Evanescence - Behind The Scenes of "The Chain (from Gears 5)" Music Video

So we're on the set of the chain and as you can see in the background things changed last minute.
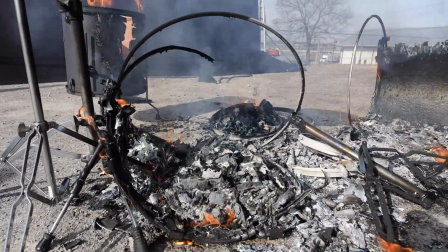So we already had this basic treatment for the video and then just this weekend we sort of accidentally started a riot in Mexico City and some people got up on the stage and took all of our stuff and the drum kit and a lot of gear and made a big bonfire.
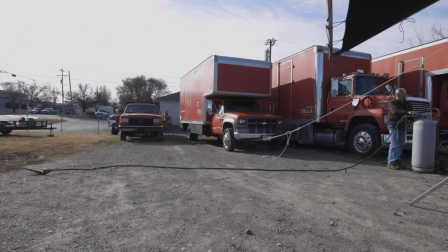So we're on the plane the next day on the way home just like man that did not go the way we thought it was gonna go. I got a text from Amy while she was flying back to the States while she was on the plane saying I'm gonna call you in an hour. I kind of like stopped smiling. I was like we should really set the drum set on fire for the video. So I got to the layover. I called Paul and I was like hey new direction. She landed got a call and she said well we need to light a kid on fire.
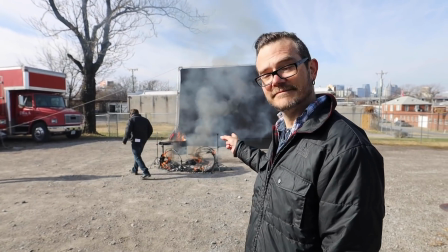Can we make that happen? There you go. My name's Del Gower. I'm here to burn up some drums today. I didn't find out I was doing this until last night at 930. Have you ever run a drum set before? Nope, lots of guitars. I've earned a stack of guitars that was probably 20 feet tall. We were really heartbroken sitting there, you know, watching our set go up in flames.
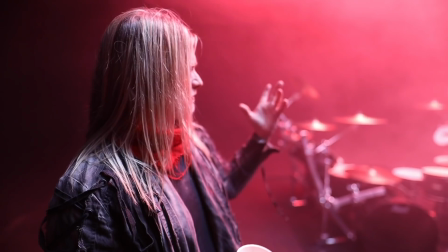Especially Will, he was so heartbroken. What you're seeing here is a rebuild.
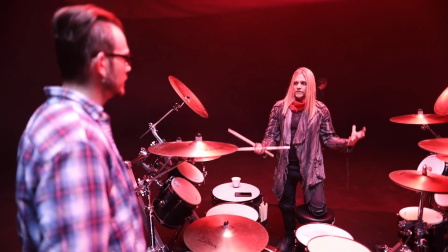And we rebuilt it with this fine gentleman right there. That's JCDC.
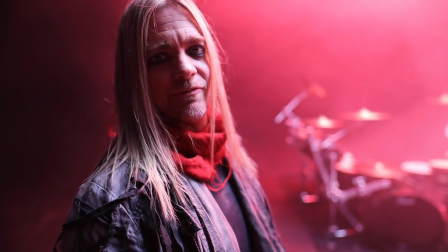My tech for years, best buddy,
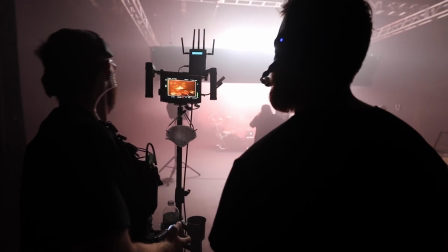best friend. and we did it we rebuilt this because in Mexico they tried to burn it all down and they did but but we went and it's funny how
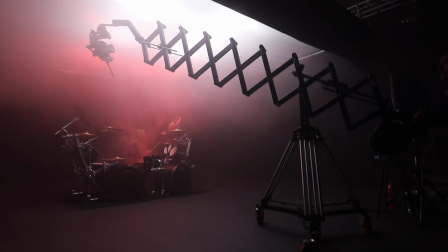perfect it works with what the song already meant to me was
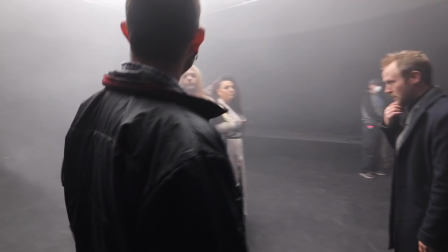about us banding together against forces trying
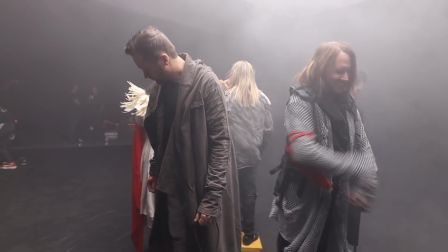to pull us apart yeah we're just gonna take that and make it shine in the video about us standing together in the face of adversity or whatever comes your way I just gotta rise up stronger.
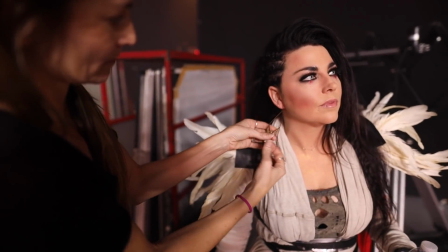I'm Samantha Rowe and I'm the costume designer of the video. I looked at the game and looked at Evanescence and you know where they've come from in their style and this was sort of just the marriage of both of those things.
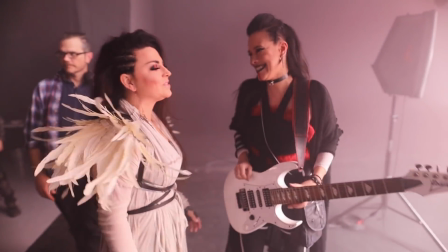We sort of all stuck in one color realm which is different for us actually so I wanted to do that for this one and I love it.
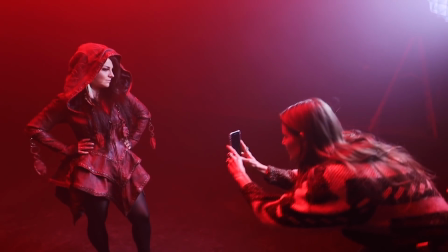We got Samantha Rowe, I've never worked with her before, she's a really cool stylist and And then we hit it off right away, she was like, post-apocalyptic is my absolute favorite thing, you ask the right person.
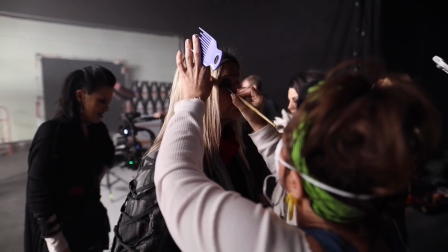So we were just geeking out, kind of creating stuff and making it together. It was pretty quick.
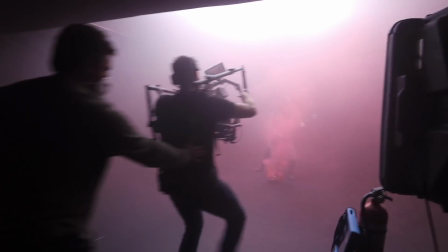It was like, here's the mood board, here's my ideas. And then Amy actually came up with the red tides throughout the whole thing. So it was like my idea, her idea, and it was there that quickly.
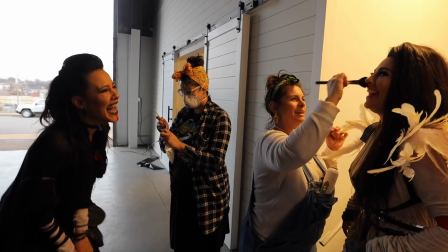It didn't even need to go back and forth. It was like, we were just on it, on the same page. It was really cool.
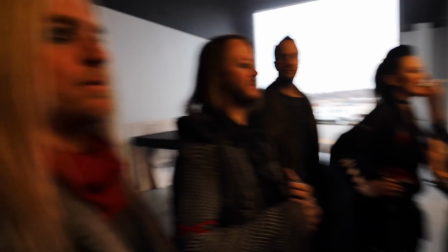It's fun for us to sort of branch out and do something a little bit different than we always do, because it's creative.
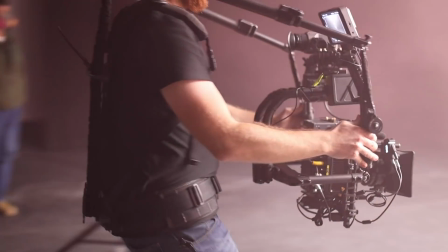It's just like another realm of creative. But also we wanted to fit into the look of the Gears world. Like, kind of like the trailer, but not exactly. Like ourselves in it, but not exactly the same. Anyway, I'm digging it.
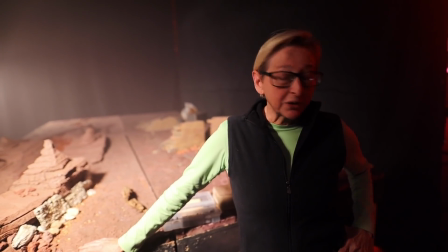My name is Cindy Williams. Product and design on this really cool project with Paul Brown and Evanescence.
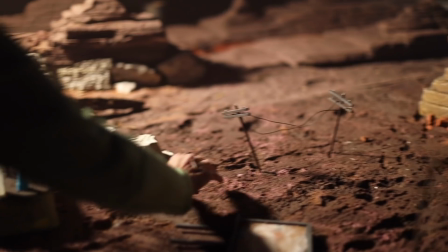The little miniature set was inspired by Gears of War 5.
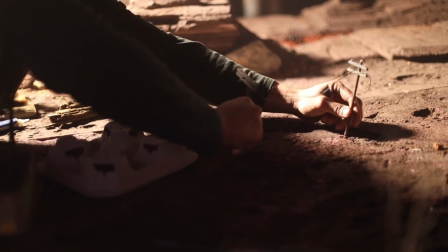So we tried to create a landscape that had the same atmosphere and feel that the game has.
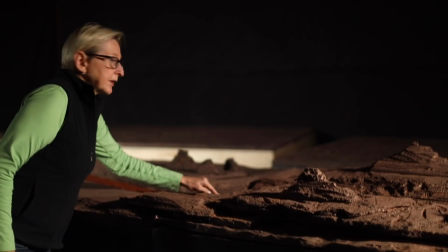I designed the set so that it was accessible with the camera lenses that Paul's going to be using.
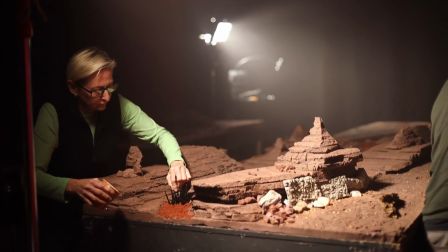We started out with just basically insulation styrofoam, like house insulation,
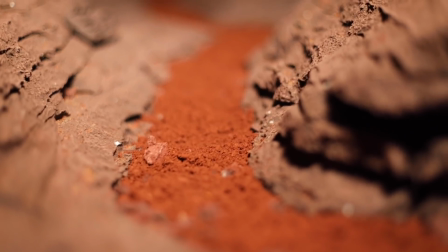and we used a combination of chemicals and heat to form the landscape and to do the rocks.
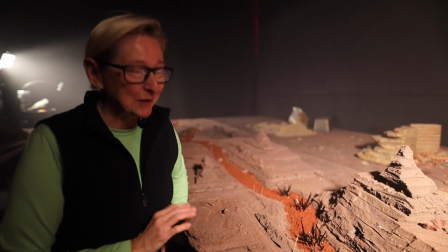It's just so cool. So much fun. Now I want to play the game. Hey, my name is P.R.
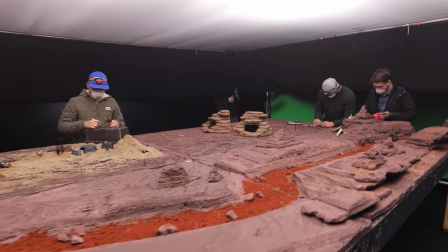Brown. I'm the director for The Chain video. Very excited here today. We get to play with lots of toys.
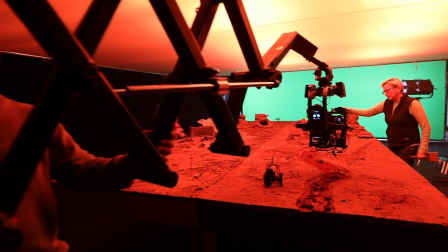We get to blow some things up and play with lots of smoke.
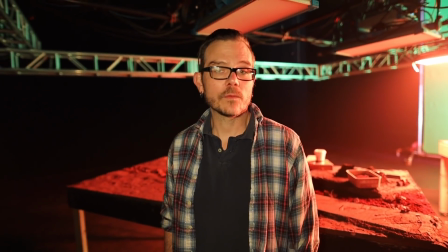Really enjoying how this is all coming together, where we create this kind of organic world for all of these projections of the game to come back in
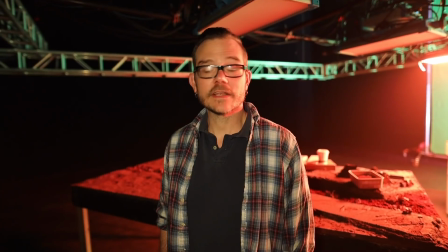to kind of meld the Evanescence world with the Gears 5 world.